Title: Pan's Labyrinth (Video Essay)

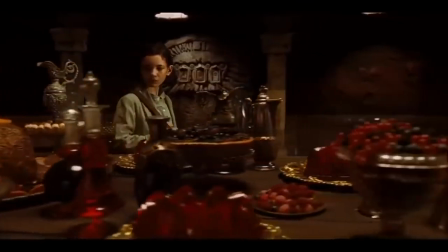Del Toro's idea of a disobedient fairy tale comes into play in the middle of the film, where Ophelia travels to the underworld,
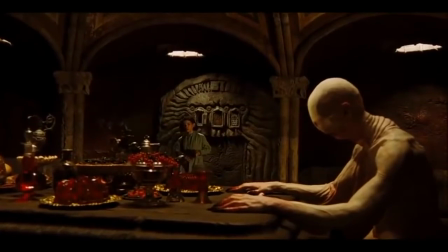her fantasy world, to complete her first task given to her by the fawn.
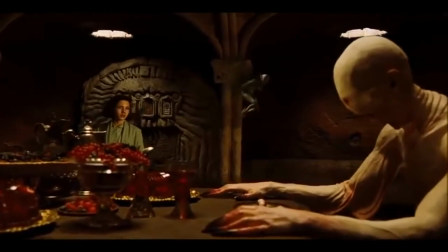It is in this mirrored scenario of the previous scene that Ophelia takes over the role of her mother.
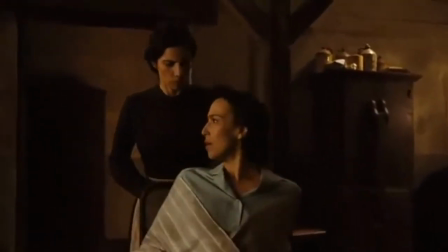She wears the same green dress that she wears earlier, only in contrast, is more disobedient.
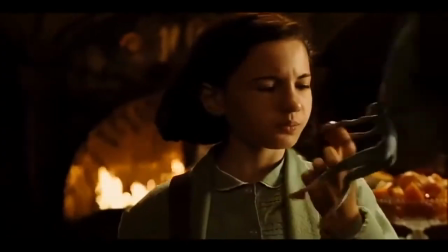Unlike a real princess, she eats the food at the table even though the fawn warns her against it.
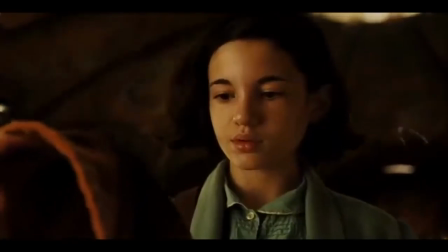She steals the Pale Man's belongings and disrupts all kinds of order. The Pale Man represents the violent side of Franco.
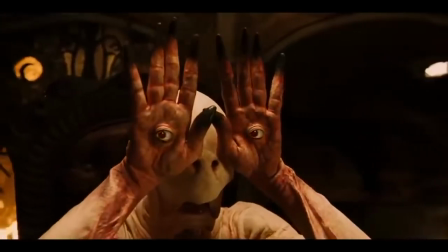It copies Vidal's exact movements, sits at the head of a very long dinner table like Vidal does earlier,
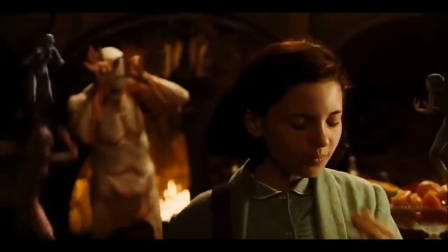keeps a watchful eye on everybody at the dinner table, and is completely blinded by his grotesque features.
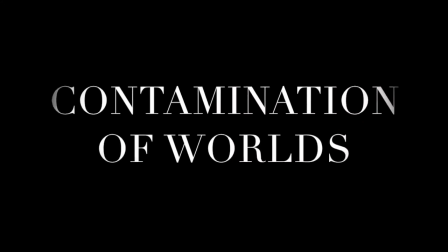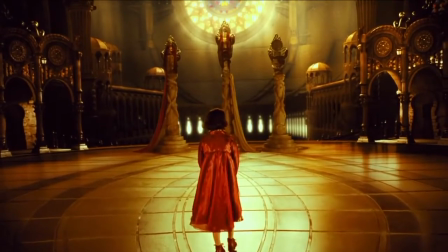Ophelia's fantasy world is bright and colorful, filled with amber, gold, orange,
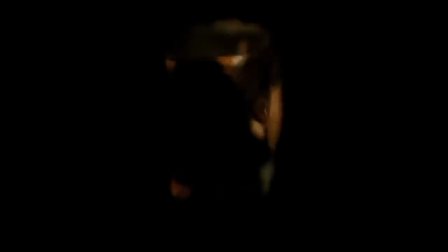and red hues, and very fluid, bouncy 3D cinematography and rounded creatures.
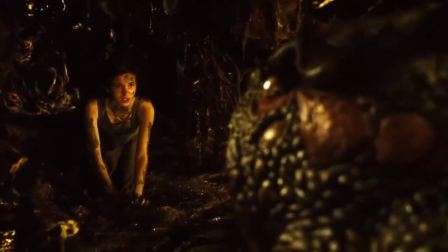It represents a place for Ophelia to escape into the happiness of her childhood memories.
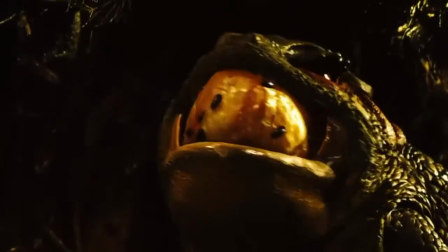Though, as Del Toro claims, this is not entirely the case, as grotesque themes remain throughout.
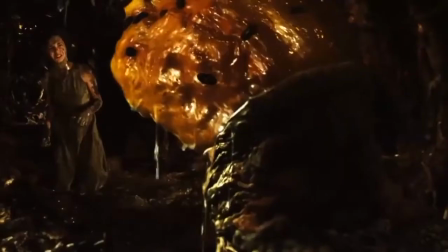I think it's not an escape, it's a place you go to have almost time for yourself.
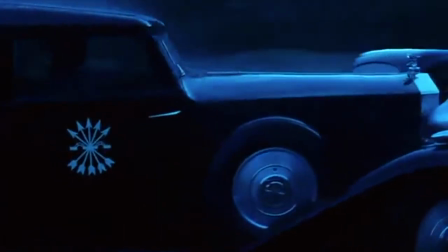The real world is bleak and dark colored with sharp jaggy camera angles and cuts to emphasize the violence of it.
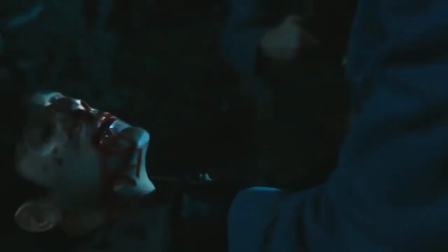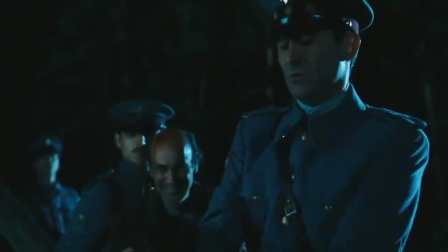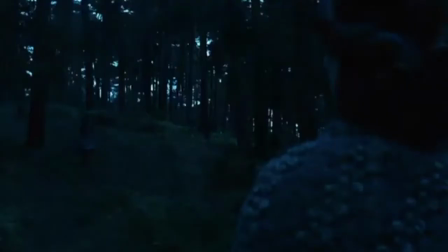Del Toro cross contaminates these worlds by constantly having Ophelia travel back and forth between the two.
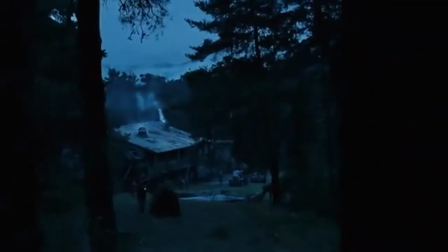This creates a contamination because you're combining harsh reality of the real world with the peaceful bliss of the fantasy world.
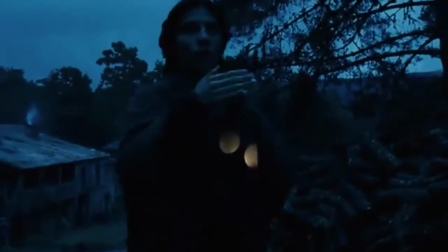He also combines technical elements such as color and shapes such as circles and jagged features,
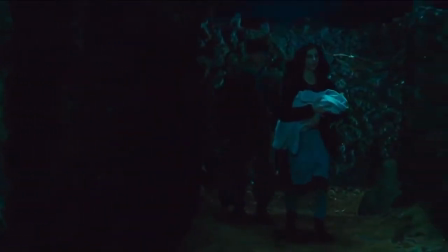from a maze-shaped blocky square set to the fawn's curly,
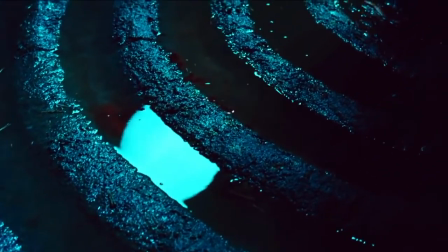rounded circular horns, and literally having human blood drip into the rippled,
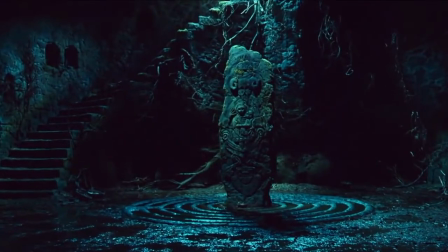circular, and dark-colored layer of pan. after which Vidal at the end of the film will
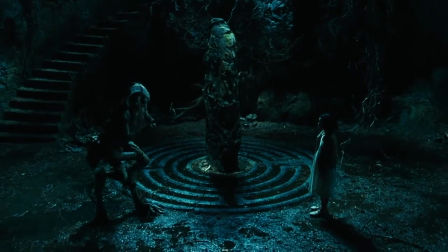chase his daughter into the world where Ophelia will comfortably pass away into her mother's arms. It's not definitely a happy place it's a it's a painful creepy dark place but it is your own place.
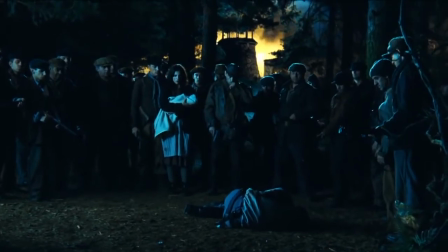Religious references such as small amounts of light with darkness create a bridge between heaven and hell.
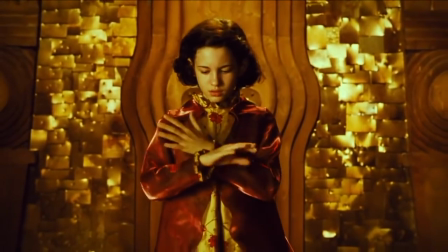Ophelia's dress at the end of the film is a nod to the Sacred Heart of Jesus painting,
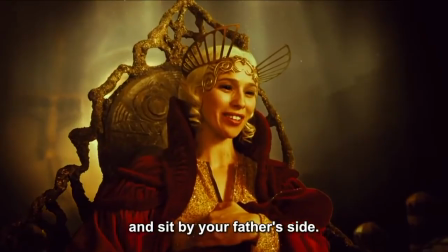literally sitting at the right hand of her father as she dies in the heaven to which he rightfully rules.
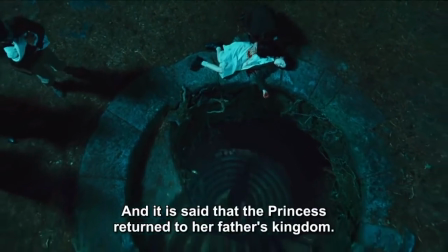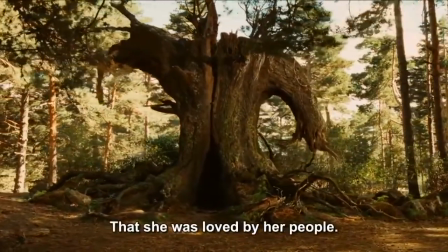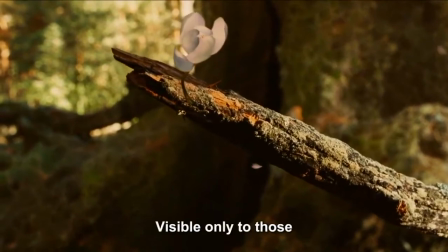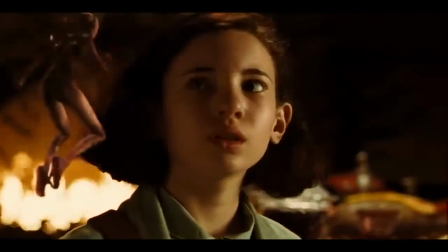Del Toro's film was critically acclaimed, winning three Oscars, and it remains one of the highest rated fantasy films of all time.
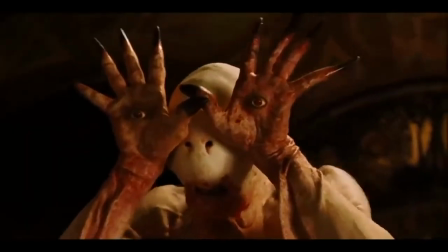Del Toro creates a modern type of fairy tale, being able to humanize humanity while humanizing the monsters.
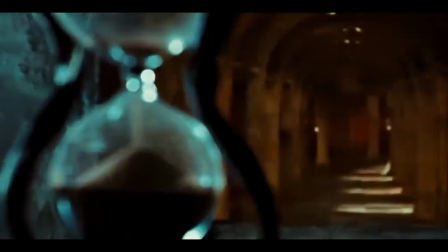This is the reason why the film is not only a visual spectacular showdown, but an emotionally relevant film that still sticks with us today.